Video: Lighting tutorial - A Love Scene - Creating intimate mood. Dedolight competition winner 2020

Hi, I'm George Varsimashvili. I'm a filmmaker from Georgia. And behind the camera is my colleague Georgi Shanidze, who doesn't want to appear on the screen, so he will stay there. And over there is Lasha and Tako, who will be our models. And they are married couples, so they can stay close to each other. We need to keep the social distancing rule. It's a strange time, right? We finished the lockdown in Georgia, so we can be in this theatre on the stage. But unfortunately, the filmmaking is still not allowed and the rental houses are closed. So thanks to Kaha, who is the distributor of DedoLite, we've got this kit. So here we've got two classic DedoLites and this one is DLED 3, 4 and 7. and also we've got these accessories, so here is this projector, and the color filter which we put inside and the shape which we also can put inside this one. So, as you see, it's not a lot, but our goal is to make with this few equipment something that doesn't show this lack. On the contrary, we can try to make it as our advantage. So let's see what we can do with it.
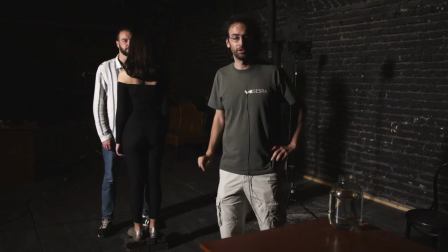Here we decided to make a love scene, so these two models will be kissing each other. And we want to tell the story through the light.
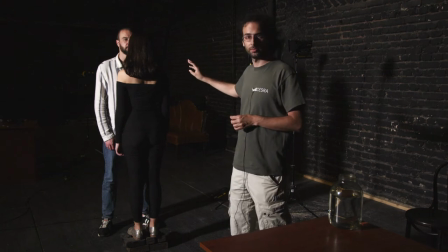So our idea was to show just the silhouettes, for this reason we won't be using a key light or fill light,
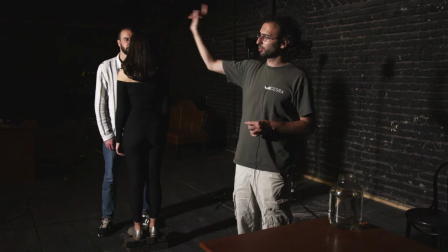but our main light will be only backlight coming from there. So the camera will be over there, this light will be gone because it's just for the explanation part,
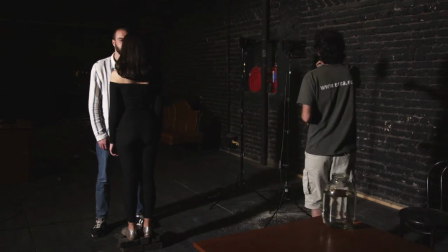and we will use these two Dedo lights, these are classical Dedo lights,
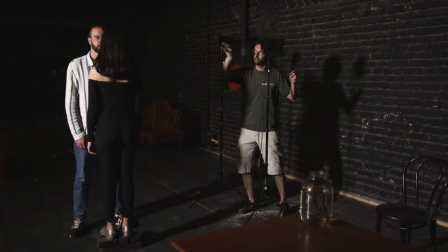and we put them on the same height as models so they will just target the faces and we closed it as much as possible so it will create just the silhouette and won't go outside so all we need to do now here
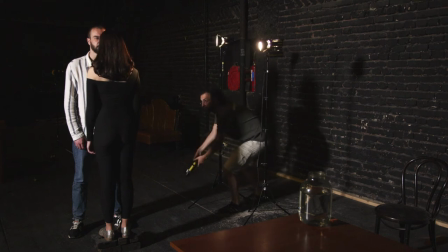is to switch this to on and let's see what it looks like in the camera without this
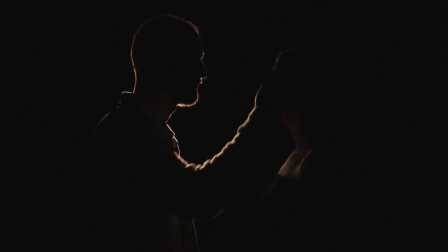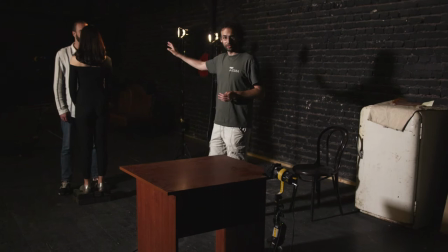light. So, we have our main light already and I kind of like it.
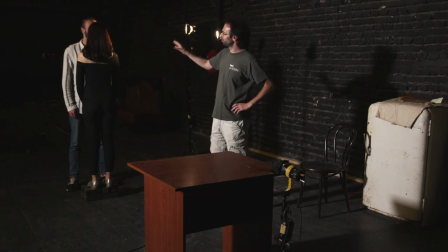You like it? Also like it works very well, but I think we like it on the body it's really dark.
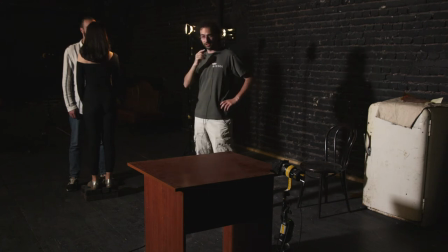The faces are okay, but on the body it's really dark.
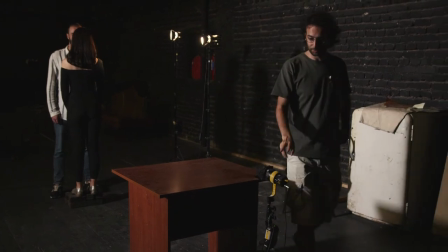So maybe we thought that we would add this light projector, which will direct the light on the body.
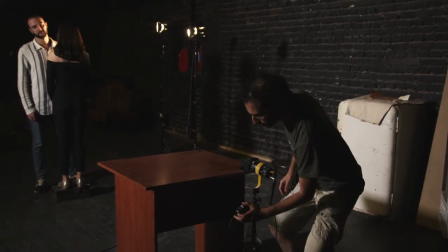Now, the good thing with this one is that, let's switch it on and you will see it has a if you can regulate the color temperature
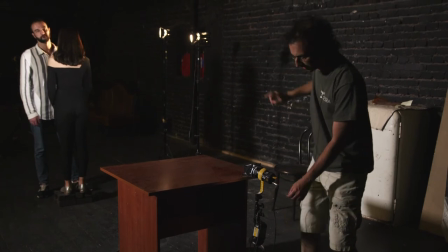so we will try to have the same color temperature and as the main light and it also has a dimmer actually they also have kind of dimmer
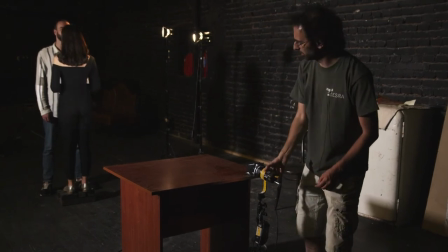and this ring which you can make the lights wider or shorter but
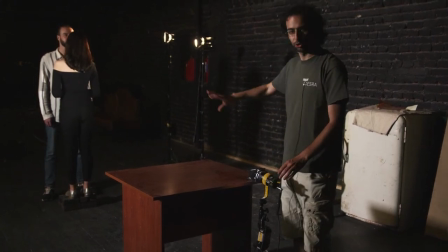whatever we tried it was way too sharp and was attracting a
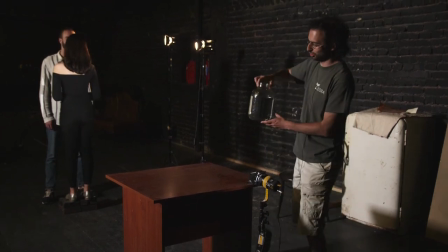little bit too much attention so we have this trick we put this jar full
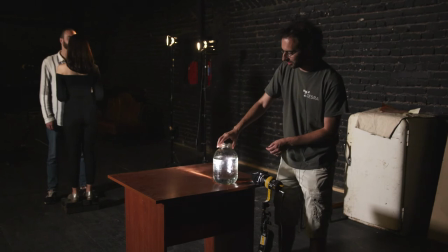of water to create an effect and as you see the water is moving inside
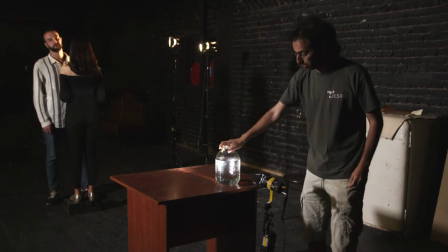so the light will be moving on her shoulder so what we will do during the shooting we will move this like
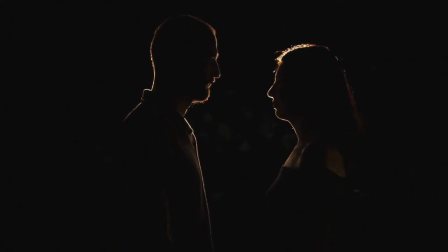this and it will create an additional effect which will give like some kind of intimate erotic touch to the body.